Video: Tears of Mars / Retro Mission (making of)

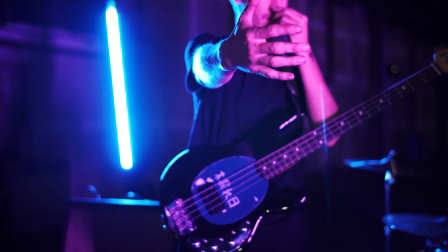1s It's really slow-mo. So it'll be like confetti falling and we're just going to bed.
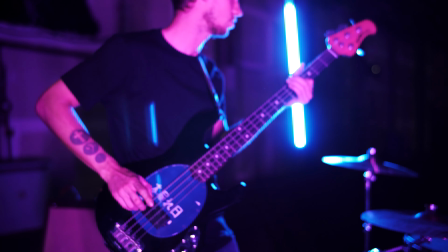8s Right.
Hey, this is Tears of Mars and this is our making of video for Retro Mission.
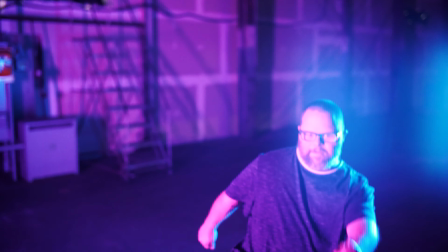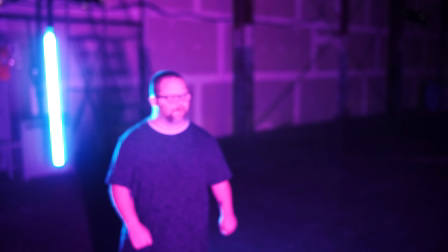22s Come on!
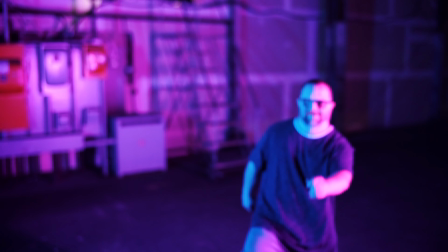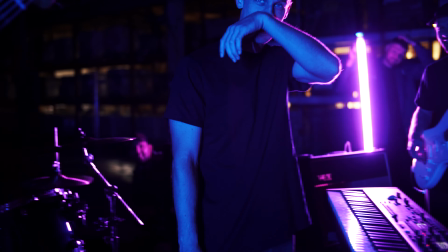29s That one looked good. Oh, cool. Between those two. Yeah. Yeah, alright cool. So let's just go straight into that.
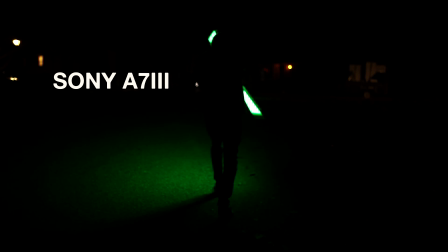36s When it's morning coming.
I used a Sony a7 III to film the whole thing because it's really good for low light. And we also had it on the Ronin DJI gimbal the whole time to get the smooth shots. And sometimes it's cool you see like a user error that we're trying to figure out how to use the gimbal and kind of practicing with it that the camera adjusts a little awkwardly. but I ended up liking how that looked and used a lot of those shots actually in the video.
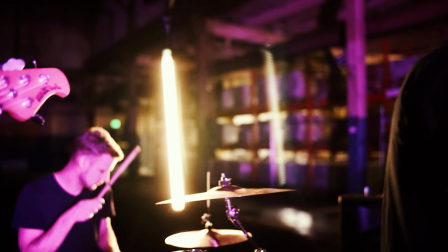66s
See like the, it kind of jumps weirdly up or to the right or something and it looked cool with like the reflections
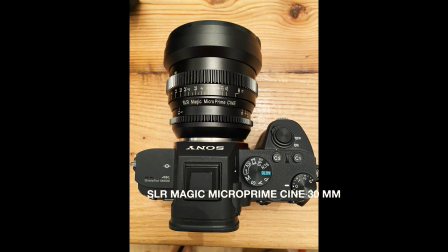74s
and I had a SLR Magic Microprime Cine 30 millimeter lens on it. Okay. And that was super cool because the bokeh effect and there's a sharp layer of what's in focus and what's blurred and also the lens had a really cool
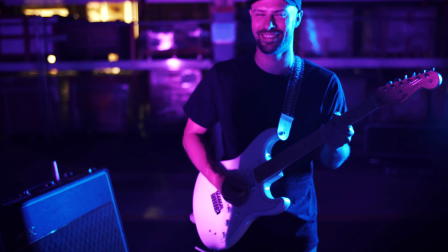92s
natural flare to with the color like a lot
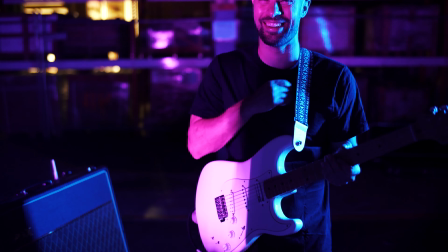97s
of the lens flare actually I didn't add any lens flare to the whole video so that
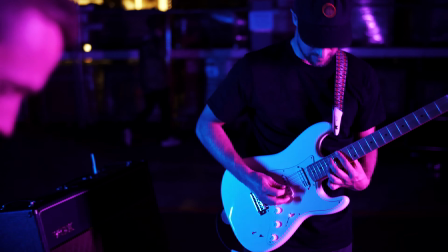103s
was all just real through the lens that you could see happening the way it glows in the corners and stuff
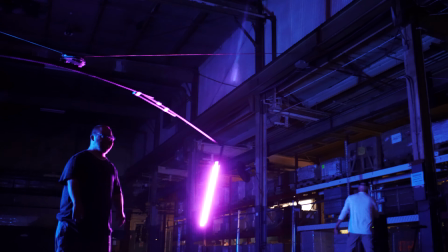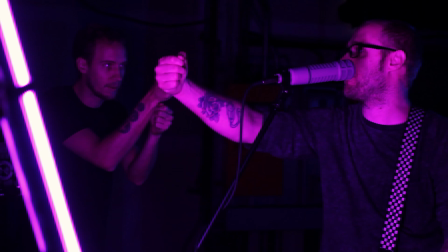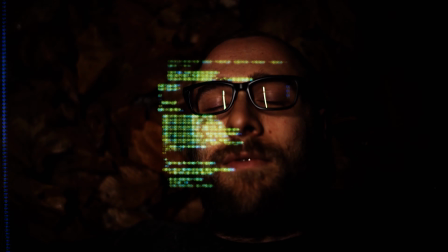123s
And then for editing I use this pack it's a CRT Ezra Cohen textures pack for like the retro you like the font and just the extra little like grit and things like they're added on
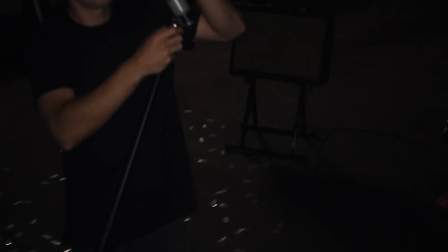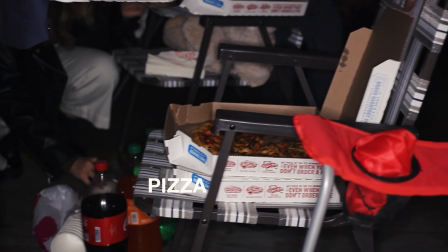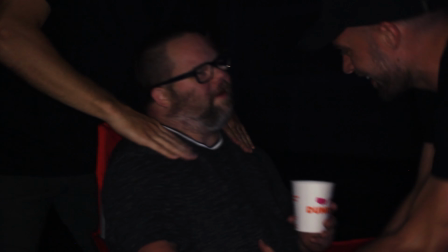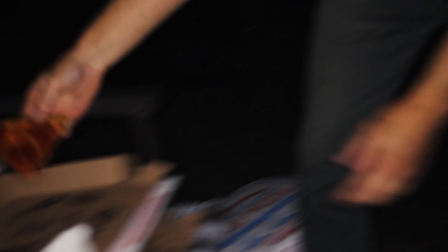152s Is he getting the star treatment now? I'm sorry sir, we're out of sausage.
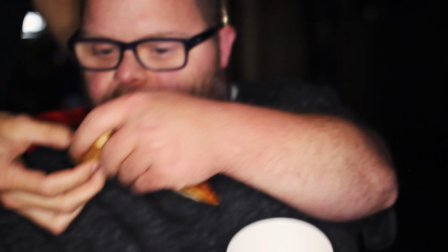157s We have pepperoni. Is that okay? That's okay. Thank God.
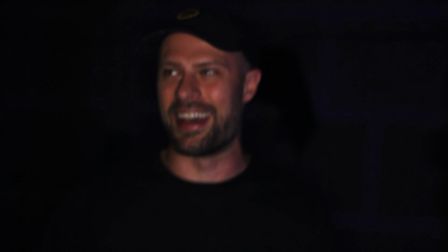163s Thank God.
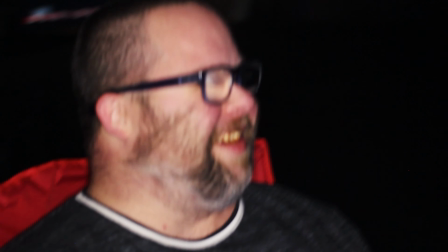And then for the lights, it's actually this company called Lumen 8, like the number 8.
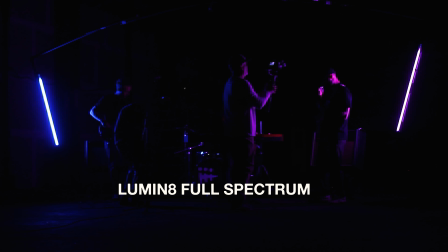174s
And this is one of the lights we bought. Me and Judah backed their Kickstarter and got these two lights that are cool. and they're battery powered and they last super long and they look really good and you can they just you get they're like smart you link to your phone and you can program the colors and like how bright and things they go they're durable these things are super and they're waterproof these things are awesome and so these really were the inspiration for the whole
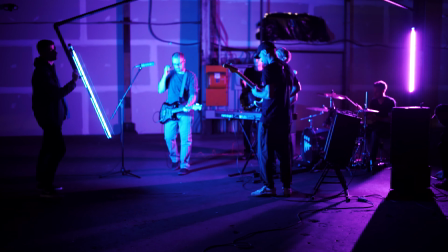200s
idea because we knew we were getting these and so the idea was like what can we do with this bar of light that doesn't have a cord circle yeah so you made a wall yeah that was like what pvc yeah and then like a bicycle wheel so it was a bike yeah i got
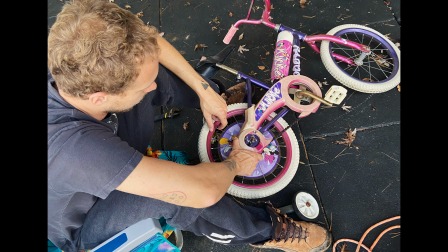217s
a bike a bike from um a thrift store it was like five bucks it was this little mini mouse bike took the wheel off and i took the
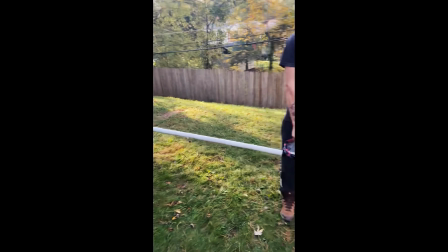225s
wheel off here and i kind of screwed pvc pipes onto it so the string's gonna go through here and be held up high then
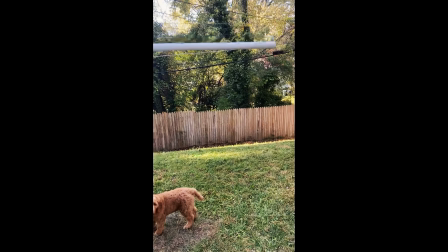233s
there's to be 90 degree at the end and that's going to come down where the lights are held so imagine this but up high and if maple wasn't in
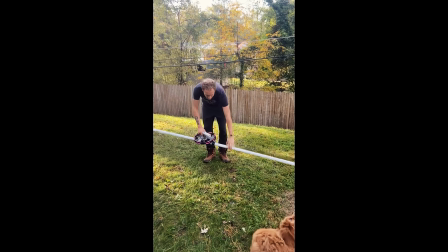241s
the way so the strings going through here so then this can spin are